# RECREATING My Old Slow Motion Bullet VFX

When I was 12 years old, I attempted possibly the most ambitious visual effects shot in film history that would have had the masters at ILM scratching their heads as to how I achieved it.
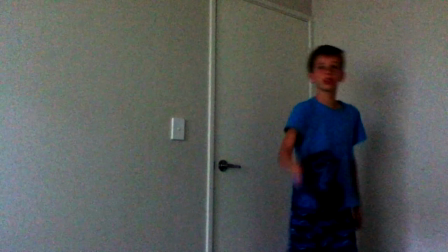Would you like me to shoot you? Yeah, sure, go ahead.
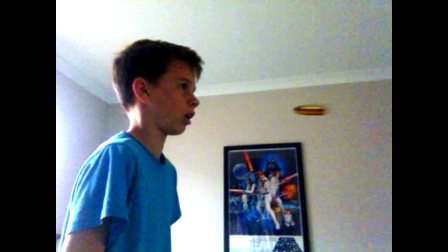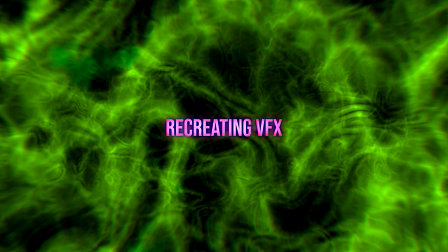Hi, I'm James Ken. Yes, thank you. And this is episode 1 of a new series where I'm going to be recreating my old visual effects as well as visual effects from film and TV. Naturally, there are some issues with the old scene. For example, the aspect ratio changes throughout. That wasn't some artistic choice I was doing. I was just being a fool. I just didn't realise.
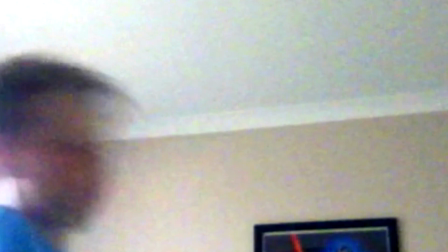You may have also noticed that I just straight up leaned into the bullet. I guess I wanted to get some momentum or something to flick my head back. I was just like... And it's just silly. You know, now after many years of getting shot in the head, I know how to do it correctly.
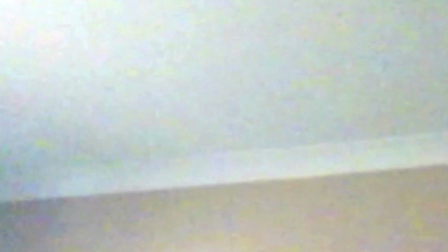For the actual headshot effect, I just put a lens flare on my forehead. I don't know why I did that. Doesn't really make sense. But obviously the main offender is the bullet itself. Not only is it just massive, it's not even a bullet, it's the entire round. Like, I'm no gun expert, but I'm pretty sure the shell gets ejected. Now to recreate this, I've got to get into costume. It was then time to recreate my Oscar-winning acting.
Would you like me to shoot you? Yeah, sure. Go ahead.
You can probably tell that back then I was such a talented writer, you know?
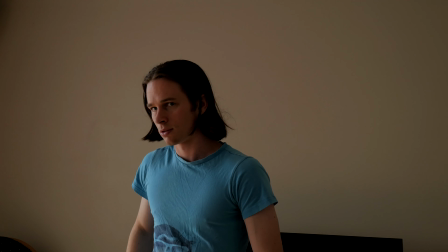I wrote my characters with such depth. So for this effect, I wanted it to play out in super slow motion. However, I don't have a camera that shoots in super slow motion. So I decided to act in super slow motion.
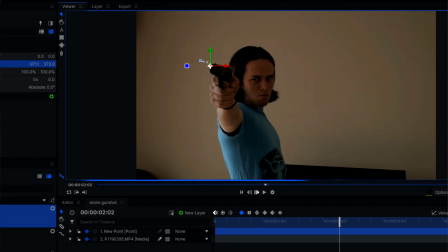I opened my shot up inside of Hitfilm Pro and picked the best take. To start off, I simply hand-tracked the muzzle of the gun by using a point.
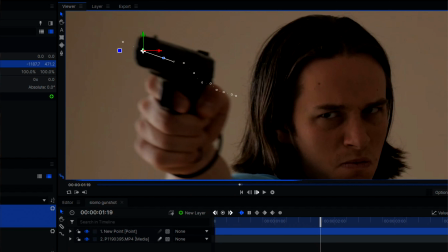In After Effects, you would use a null object.
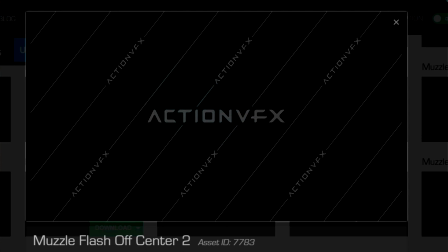I headed over to Action VFX and grabbed one of their slow motion muzzle flashes and placed it in my shot, linking it to my tracked point so it moves with the gun.
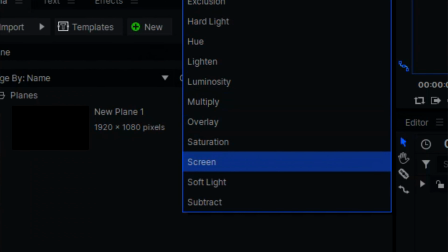I added some additional glow to it and set it to a screen blending mode. I then used a grade layer, or an adjustment layer if you're in After Effects,
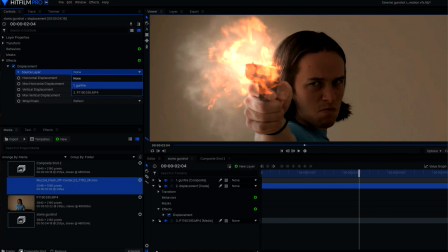with a displacement effect using the muzzle flash as the source layer so the background is distorted.
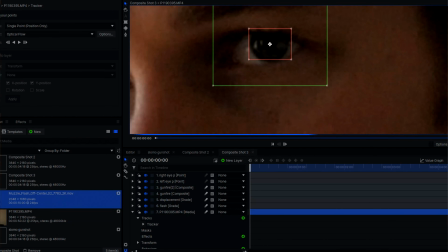I just think this makes it look super cool. I also motion tracked my eyeballs and placed the muzzle flash in them to make it look like my eyes are reflecting it.
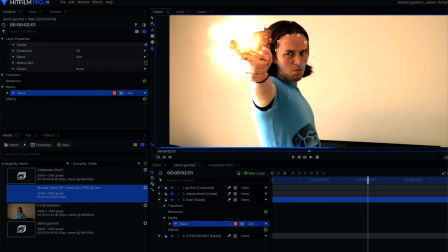I added another grade layer with an add blending mode, masking it around the parts that should be lit up and keyframing the opacity over time. And for the bullet shell that flies out of the gun, I will talk about it in a minute. Literally 1 minute from now, I'll talk about it, promise.
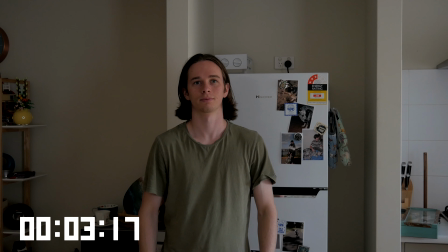I then needed to get some shots of the bullet slowly moving towards my head. For these, I could literally just get away with using a freeze frame of my head.
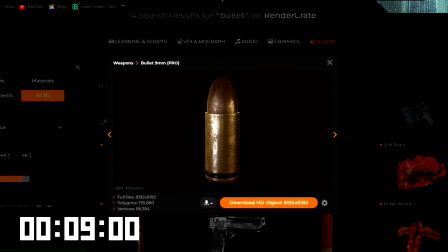For the bullet 3D model, I went to productioncrate.com.
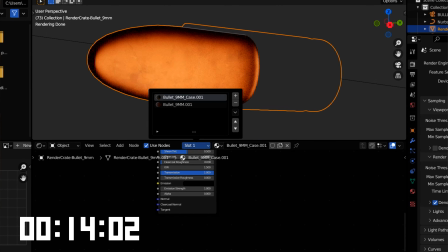I then moved into Blender and set up the materials of my bullet, making sure to actually get rid of the shell this time.
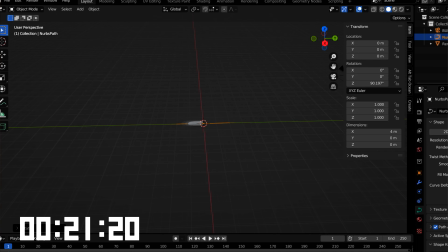I then simply added a path. I moved into edit mode and aligned it to where I wanted it to be.
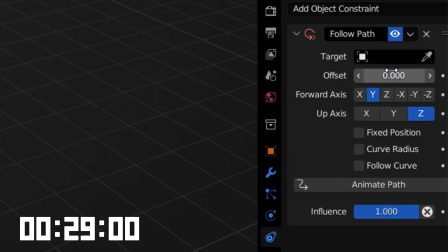I added a follow path constraint to my bullet and picked the path as the source. Animate path.
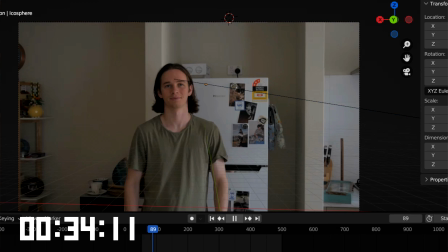If your bullet is going the wrong way, select the path and move into edit mode.
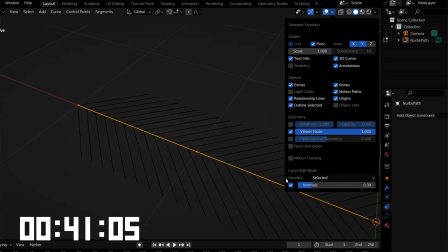Under the overlays drop down menu, turn up the handles, move over to segments and then switch direction.
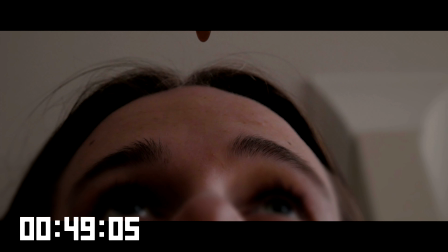I then gave the bullet some slight rotation to make it look like it's spinning, and to be honest, you can't even really tell in the final thing.